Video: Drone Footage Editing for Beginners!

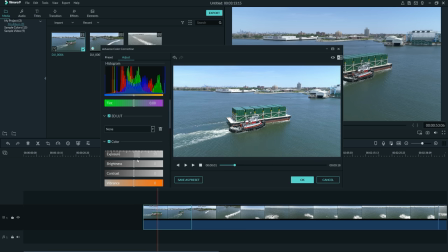So I want my footage as bright as possible, but not blown out. So I'll play with it. I'll probably crank up the exposure a little bit, probably 7 or 8, as long as my sky is not blown out. I'll crank up my exposure. In this, I think 3 is good. If I go higher, I start seeing a little green and I start losing the blue.
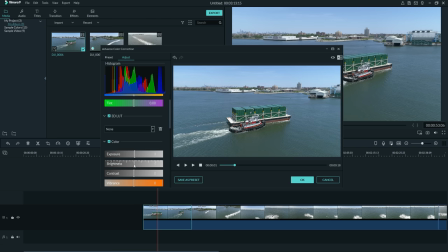So I'll leave it around 2, 3, that's fine. Now my brightness, usually I'll play with that. And I'm looking at my clouds right now. That's what I'm primarily interested in, the clouds.
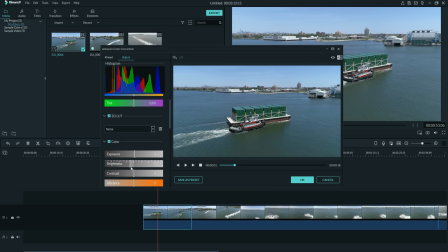So for this, I don't like the water a little too dark. So I'll turn up the brightness, but I don't like it at 0 either because I feel it's like too bright. So I'll just turn it down a little bit, probably -7, play with that.
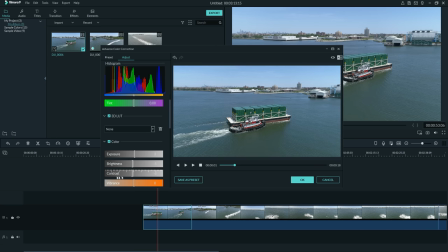Now my contrast, I'll go all the way from the left all the way to the right to see how it affects the footage. Sometimes I like high contrasty videos. depends on what I'm making, and then sometimes I really don't. Like right now, I'm not in the mood for all this contrast. The water just looks a little too... Actually, the contrast looks nice. It does look nice.
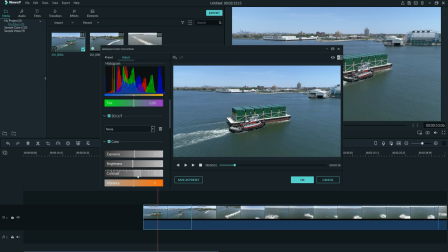So we're going to go for a high contrast in this one. Just about 10 or 11. We'll turn up the contrast a little bit. The vibrance, that's what gives it the punch. Look at that. It's getting real vibrant. But before I touch the vibrance, I usually saturate first.
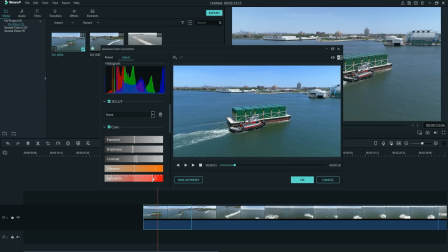I usually hit my saturation. Look at the sky. Look at the water. The water's looking very greeny. It's kind of losing its color. So I'll turn the saturation down. Boom. I like that. That looks saturated enough. I turn up my vibrance just to give things like a vibrance, you know, a brightness.
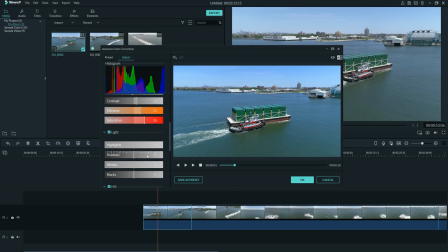Not necessarily a deep color. My highlights, I'll play with it.
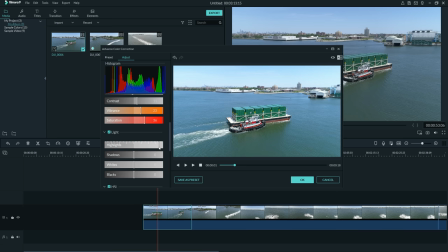Now, right up, I don't like my highlights up. There goes my sky. I bring my highlights down.
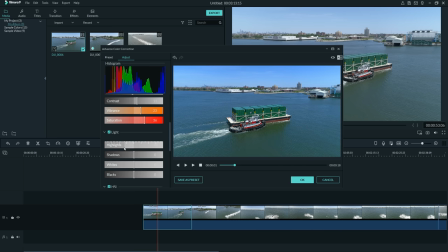Wow, there goes the blue in the sky. The blue looks great right now. So I will keep my highlights very low because I like that blue effect in the sky to be left there. My shadows, I'll play with my shadows. Just looks a little too dark, although it looks very nice, very rich.
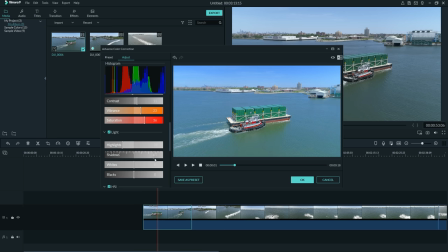I'll turn up my shadows. This looks a little too bright, but again, it's all preference, but a little too bright for me.
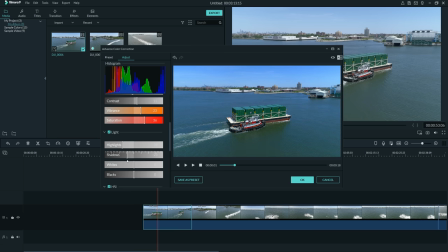So I'll turn my shadows down a little bit. Not too dark. Let's keep it in the plus this time. I'm just looking at my screen and determining what looks nice. I can move the boat forward a little bit if I want to make sure that I have exactly what I'm looking for, or bring it back a little bit.
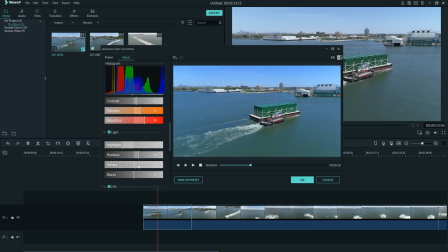There we go. My whites, you bring up your whites, there goes your sky. You bring it down, oh, look at that blue. Right, so I like my whites. I want the sky to look a little real, not just blue, blue, blue, you know, and everything to be like blued out.
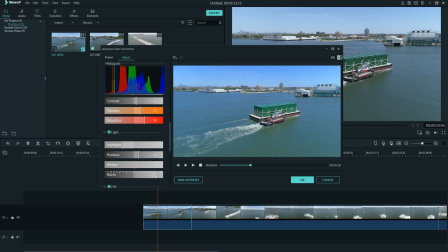So I'll leave it at plus 3. My blacks, I'll turn it up, see how it looks. Turn it down, see how it looks. See, your blacks are like really gone. I like my histogram. I glance at my histogram and I'll see it's bringing me back in the middle. So I'll bring my blacks up a little. Right there, that's good enough for me.
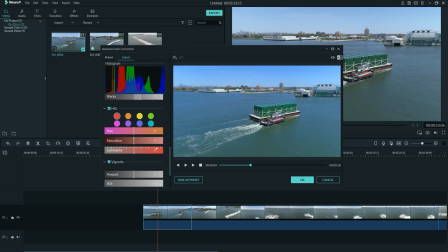That's usually what I mess with. I don't usually mess with these. That's it. I don't even mess with these at the bottom here. I just do light color grading. D-Cinelike is like that.
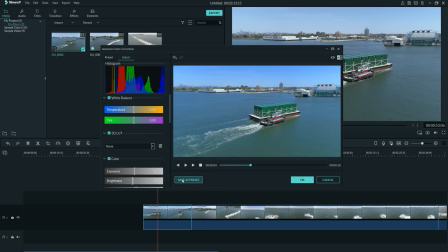You don't have to do a lot, you just touch it up. Now what I'll do is I'll save this as a preset and I'll call it T1111.
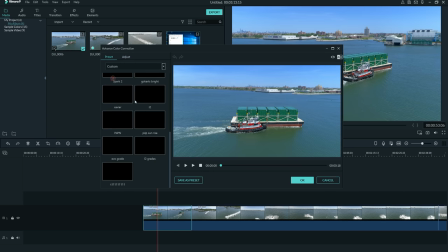So when I come to presets over here and I go to custom, I can scroll down and I see it right here, T1111.
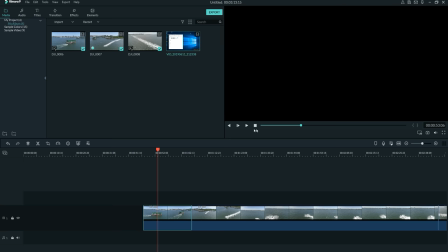So now that that's done, and this is the look that I'm going for, this is it here, this is my finished product.
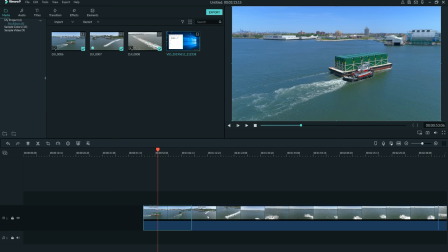Very bright, vibrant, and greeny blue. I like the look, and I'll just do whatever I like, and that's what you should do too.
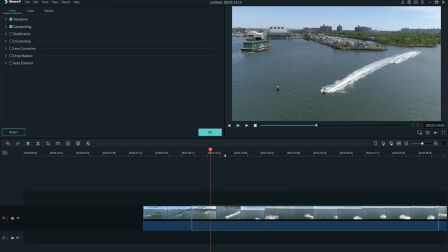So here we are, the jet ski clip. This is the next clip. We're gonna try and apply a preset here.
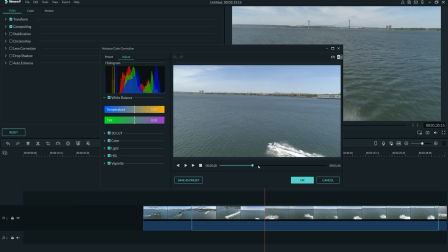So where's my jet ski? Where are you? Oh, jet ski, here you are.
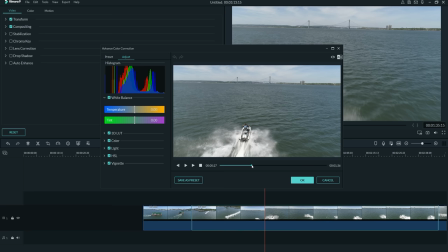Come back on this side. Come a little closer. Alright, here we go.
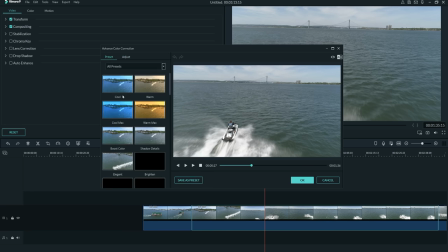That's the shot that I want. So I'm going to go over to preset. I'm going to go to custom and I'm going to try it.